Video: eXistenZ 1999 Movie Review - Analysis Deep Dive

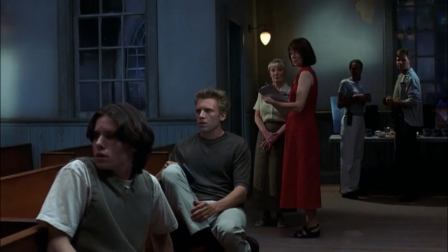And we're just onlookers wondering if perhaps the audience was meant to be the game user in the game.
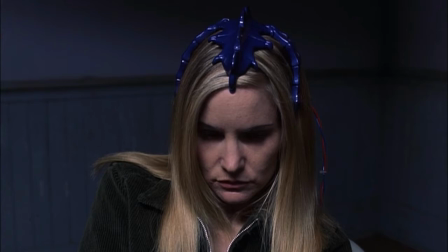It feels very interactive, but unfortunately the empathy is pretty much gone by then. However, the information we learn by the end,
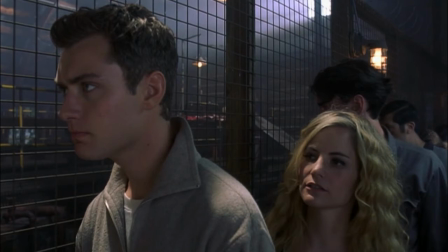all of the things that we see in the game and the two main characters tie in wonderfully.
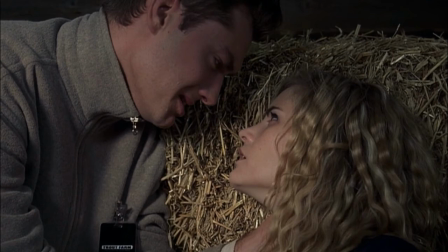Since these characters are actually pro-real world agents, their thoughts don't hide well in the game.
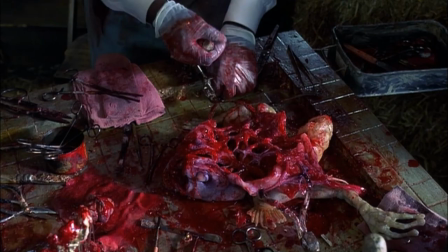What could have been a utopia in the virtual world is now a putrid, diseased,
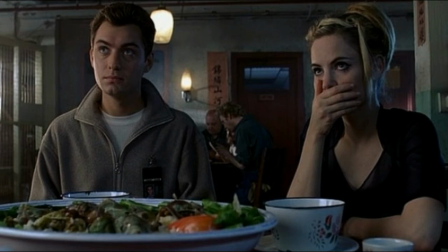and gross place because the users think so badly of the technology. They detest the game, so the aesthetics of the game is unpleasant.
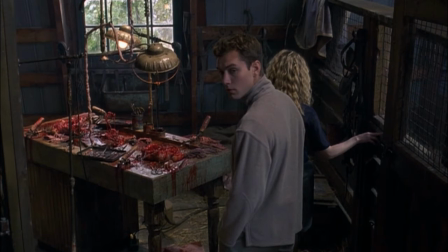Their thoughts are creating the negative outcome in the game.
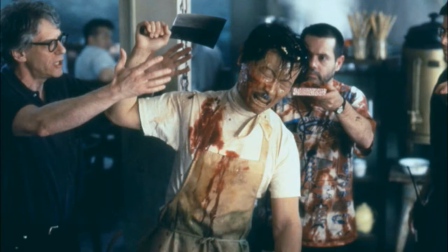The technical aspects. The film looks like a very gritty, practical effect-filled movie, but surprisingly enough, there were some CGI components in the film, but used sparingly.
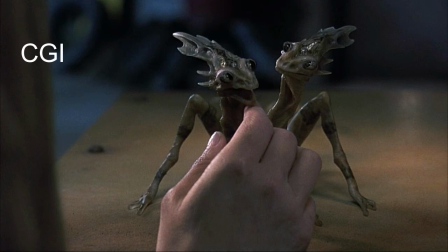This little creature wasn't too bad for 1999,
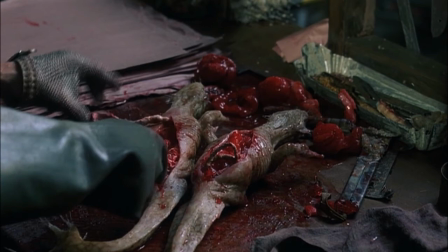and most of the other practical effects were used for the gross trout
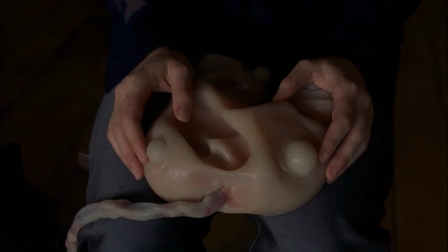farm scenes along with the metapods in all of their practical glory.
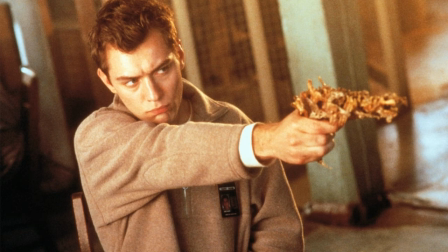The gristle gun, it's a great creative idea reminiscent of the handgun used in the movie Videodrome.
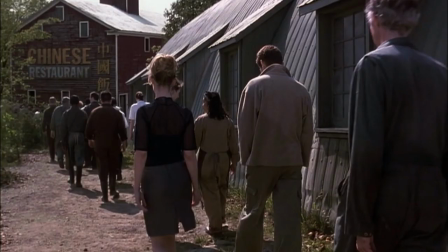There was also some chroma keying to bring the Chinese restaurant and the factory in the same scene. They were actually about 50 miles apart from each other.
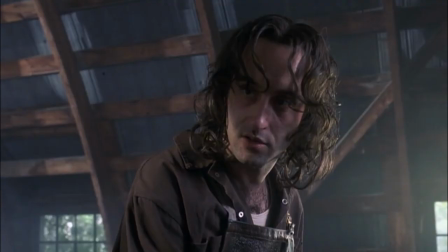The edited transitions were pretty cool, a nice blend from scene to scene.
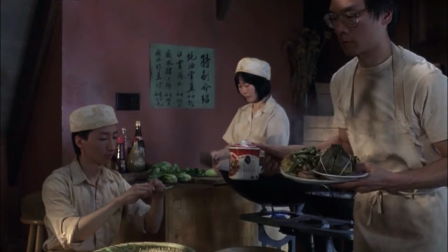It's an artistic film without the pretentiousness.
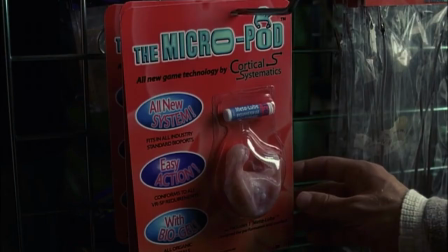There's a lot of very detailed sets and incredible backgrounds that really make you feel that the world was fully explored.
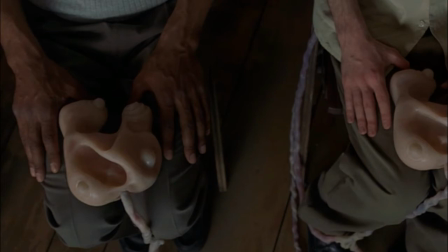I felt that there was great sound design. The sound of the game pods in use is very erotic, and I actually bought that they were alive.
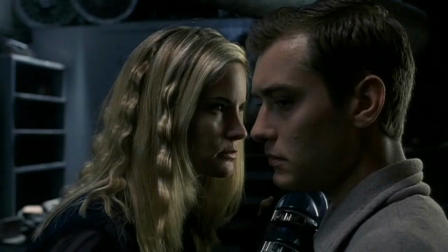The score was very dark and mysterious and perfect, allowing the audience to peel back the layers of this great story.
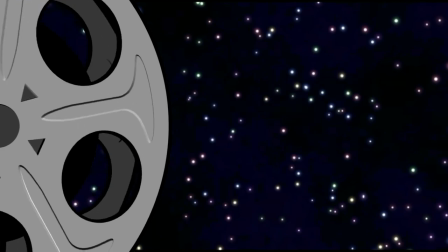The performances. Jennifer Jason Leigh was great as Allegra Gela.
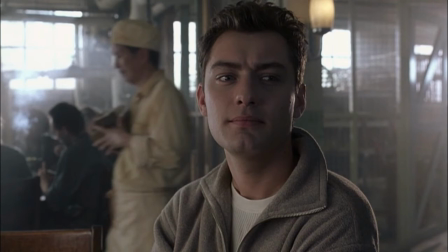Jude Law played Ted Pico very naturally. He played the character very likable.
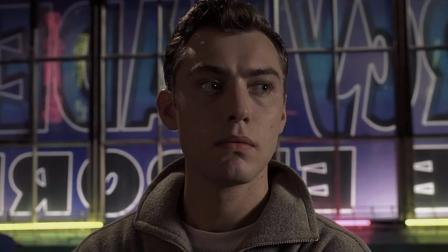He has a Canadian accent in the film,
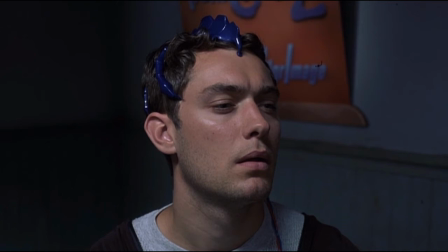and I noticed that his accent changes into his normal English accent at the last scene.
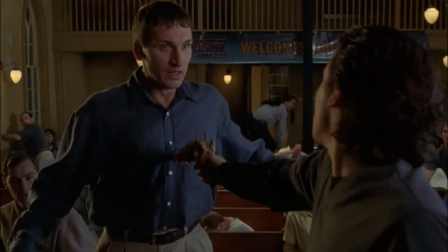Ian Holm, William Dafoe, and Christopher Etchison were vastly underused,
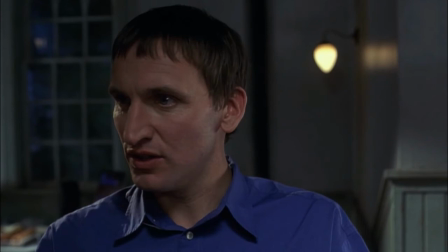and what's even funnier was that the characters even mentions it. Best part of the film.
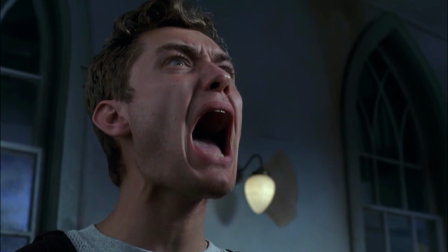I really liked the film from beginning to end, but I think that the wacky ending really did it for me,
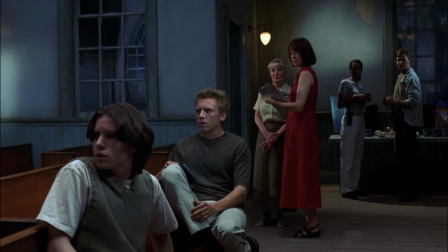and the wonderful afterglow of thought it provides.
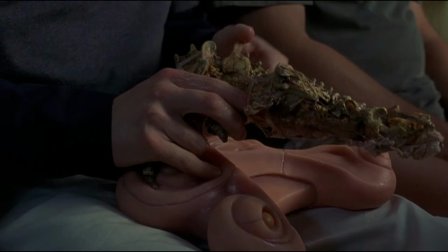And I must include the creative construction of the gristle gun scene.
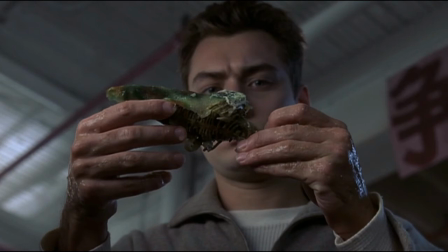It was so fantastic to see Pico put it together like a puzzle from the bones of a food dish.
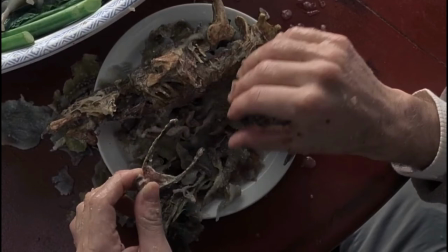How creative! I just loved it so much.
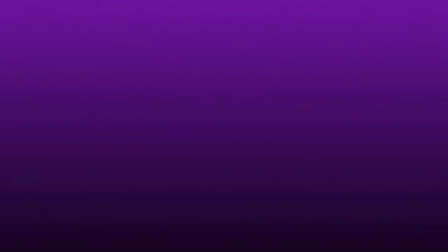The ending to me was especially brilliant.
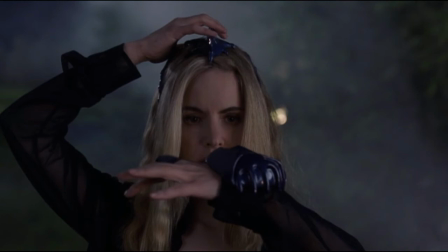You could question the blatant possibility that the game isn't over when a character in the film asks,
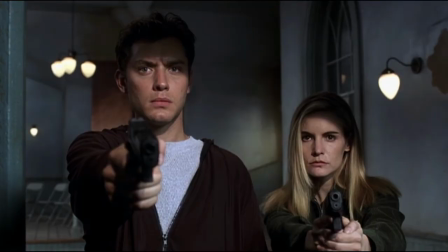"Are we still in the game?" Are they still in the game? It's up to the viewer to decide. Personally, I think they're still in the game.
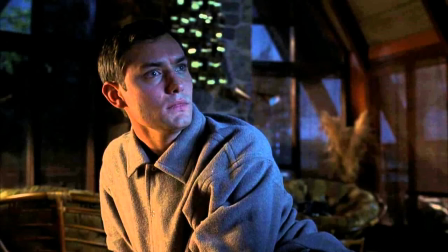It could be that the real world is somewhere we haven't even seen in the movie, in some lab somewhere.
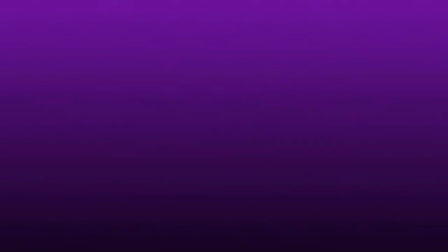My wish list. I have a few questions about this film.